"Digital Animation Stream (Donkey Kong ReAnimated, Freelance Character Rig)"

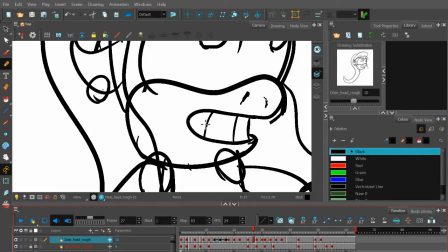(46:02)
Because she says E, and then after that she does DK, and I want the E and DK to be more. It's more drawn out, so it's probably we'll want the wider toothy grin, I guess, for lack of a better word. So copy paste. Just copy that.
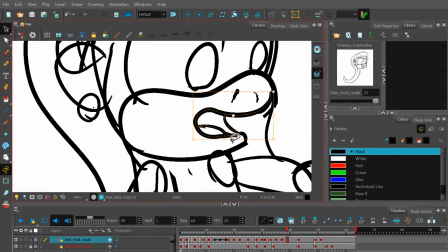(46:18)
Is where we want it. So we'll delete this mouth. Paste that one. Lift it up a little bit so it has a proper fit work there. Okay, yeah, that's pretty good.
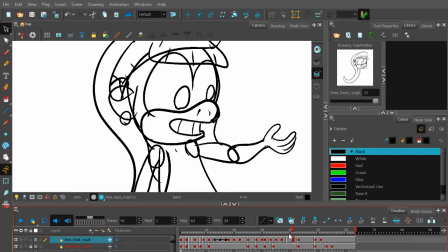(46:33)
Then we're gonna want. Should we make sure we don't have. All right, one more closed mouth. 19. 19.
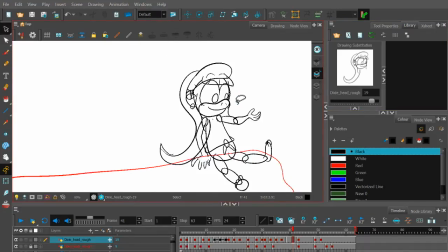(46:45)
Okay, that's good enough for now. Let's look at this all in motion. So it's all hook up some of the way DK and kind of just from kind of concern to just sure enough like it's no big deal. Let's see how the body language comes off in that.
Are you hook up with somebody, DK?
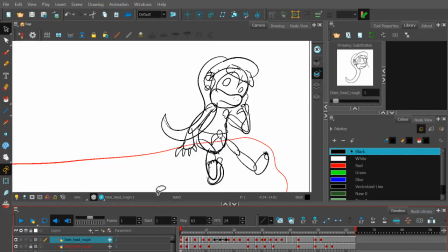(47:03)
The lip sync might be the timing might be a little off because of the slowness of the computer, or if I export and it looks weird, I'll adjust it later. But just check that sounds. I'm just focusing on the motion. All right, that's a good start.
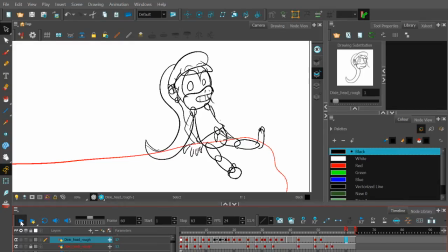(47:16)
Let me see here. Yeah, it'll look better when the arms actually have the full range of motion for its movement. But yeah, I just make sure that the placement of the legs doesn't look crazy. You're supposed to like move them up front at the start, then.
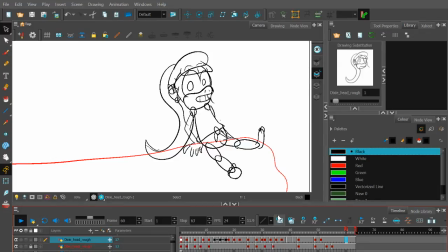(47:37)
Okay, that's pretty good. I'll probably make some more tweaks later, but let's work on drawing a little bit of a Crusher right now.
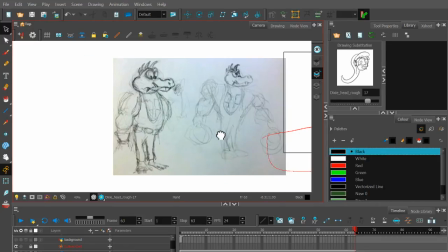(47:43)
So we'll bring his. This is what I drew. This is what I drew him with. I'll probably start with. Let me just see which its aspects of.
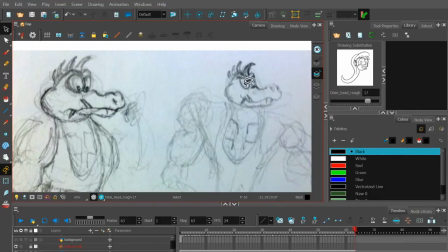(47:49)
Okay, yeah, I probably want his eyes to be more googly in this.
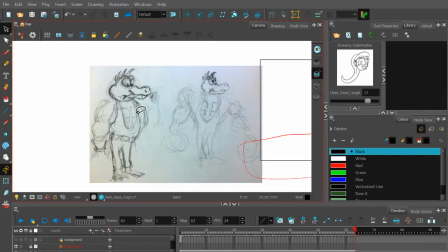(47:54)
And I kind of drew this first because I was just looking at the base design and that, but I thought I was making more exaggerated because he's supposed to be the heavy of the group. You know, all brawn, no brains. So we'll start by.
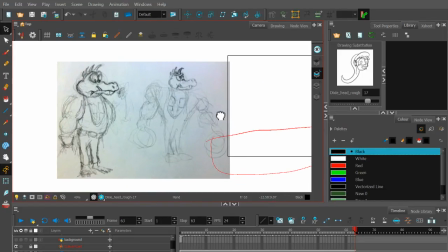(48:05)
And for the record, like sometimes when I'm doing characters for Toon Boom, or when I used to do it with Toon Boom and Flash before I had the tablet, I would almost always draw them on
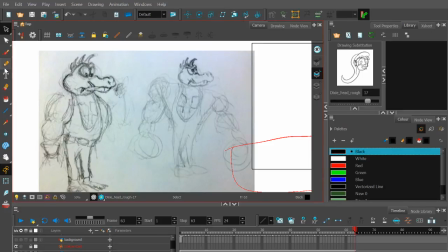(48:13)
a sketchbook, scan them, and then do kind of a tracing over them, like doing right there.
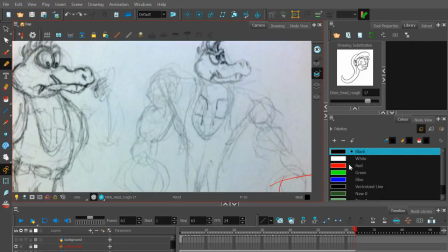(48:19)
I'll make a different color at first to make it easier to distinguish them.
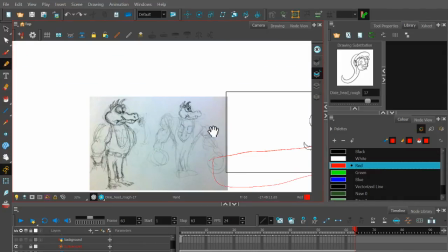(48:21)
And nowadays, it's more like 75% done straight in Toon Boom and 25% done here.
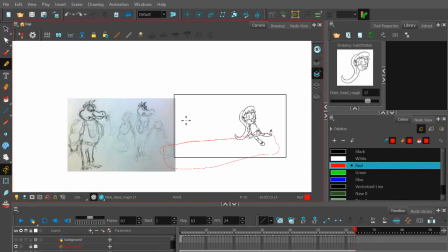(48:28)
Like in this case, I hadn't really drawn these guys much before, so I want to try doing a few practice sketches to get a base design down.
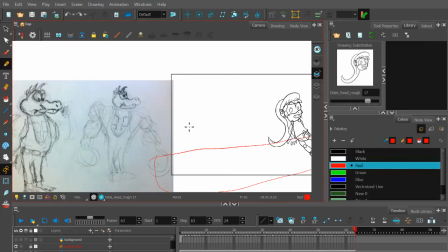(48:34)
This scene was never directly traced. She was just, I drew a base design that I don't have in here, and I just looked at that for a basis for the base body model.
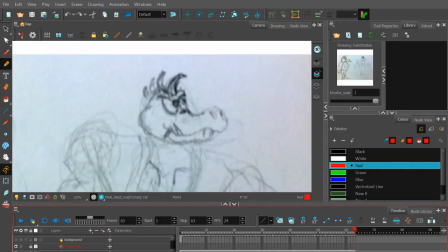(48:42)
And so let me just do, so I'll lock his scan file. I'll do one for this whole character model because I feel like he's probably just not going to do that much. Actually, I'll make this his head at least. Maybe I can have his head turn, like rotate a little bit to express like curiosity or something.
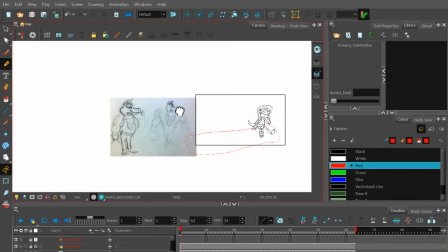(49:00)
And it's about the right size.
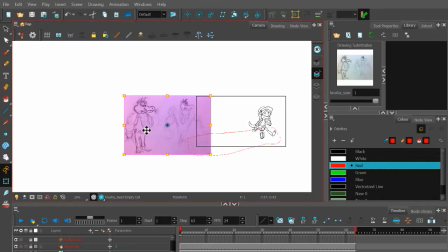(49:03)
Maybe I should make it a little smaller. Because remember, he's supposed to be in like the background, even though actually that might be about right. Just see.
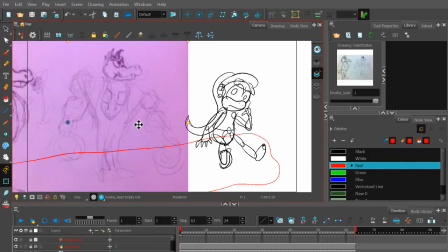(49:16)
Okay, I think that's about right.
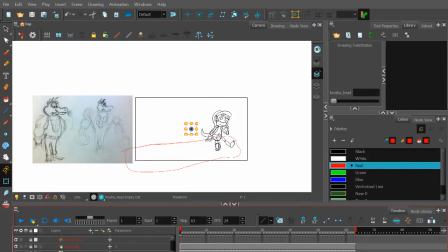(49:22)
Save that.
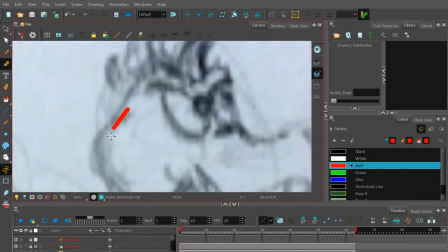(49:26)
So I'm just using it red for now, so it's easier to distinguish over the black and gray sketches.
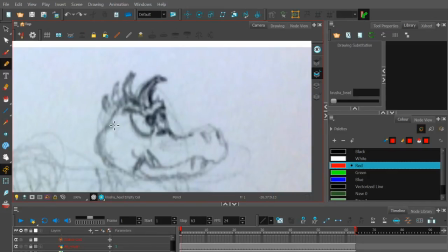(49:32)
It'll be easier to keep track of, and then by the time it's done, I can just swap. By the time the drawing is done, I can just switch it to. You can select all the lines and choose black / vectorized line, which is the same thing, I guess. Make sure the drawing thickness is. All right, that's about right. So I'll actually first.
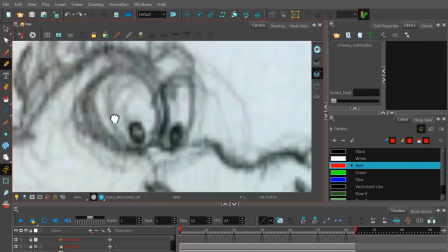(49:50)
I think I might recreate these eyes, and paste those on.
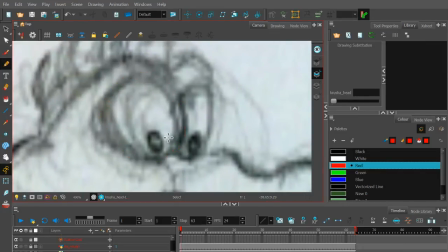It's gonna take a few tries. I just suck at circles.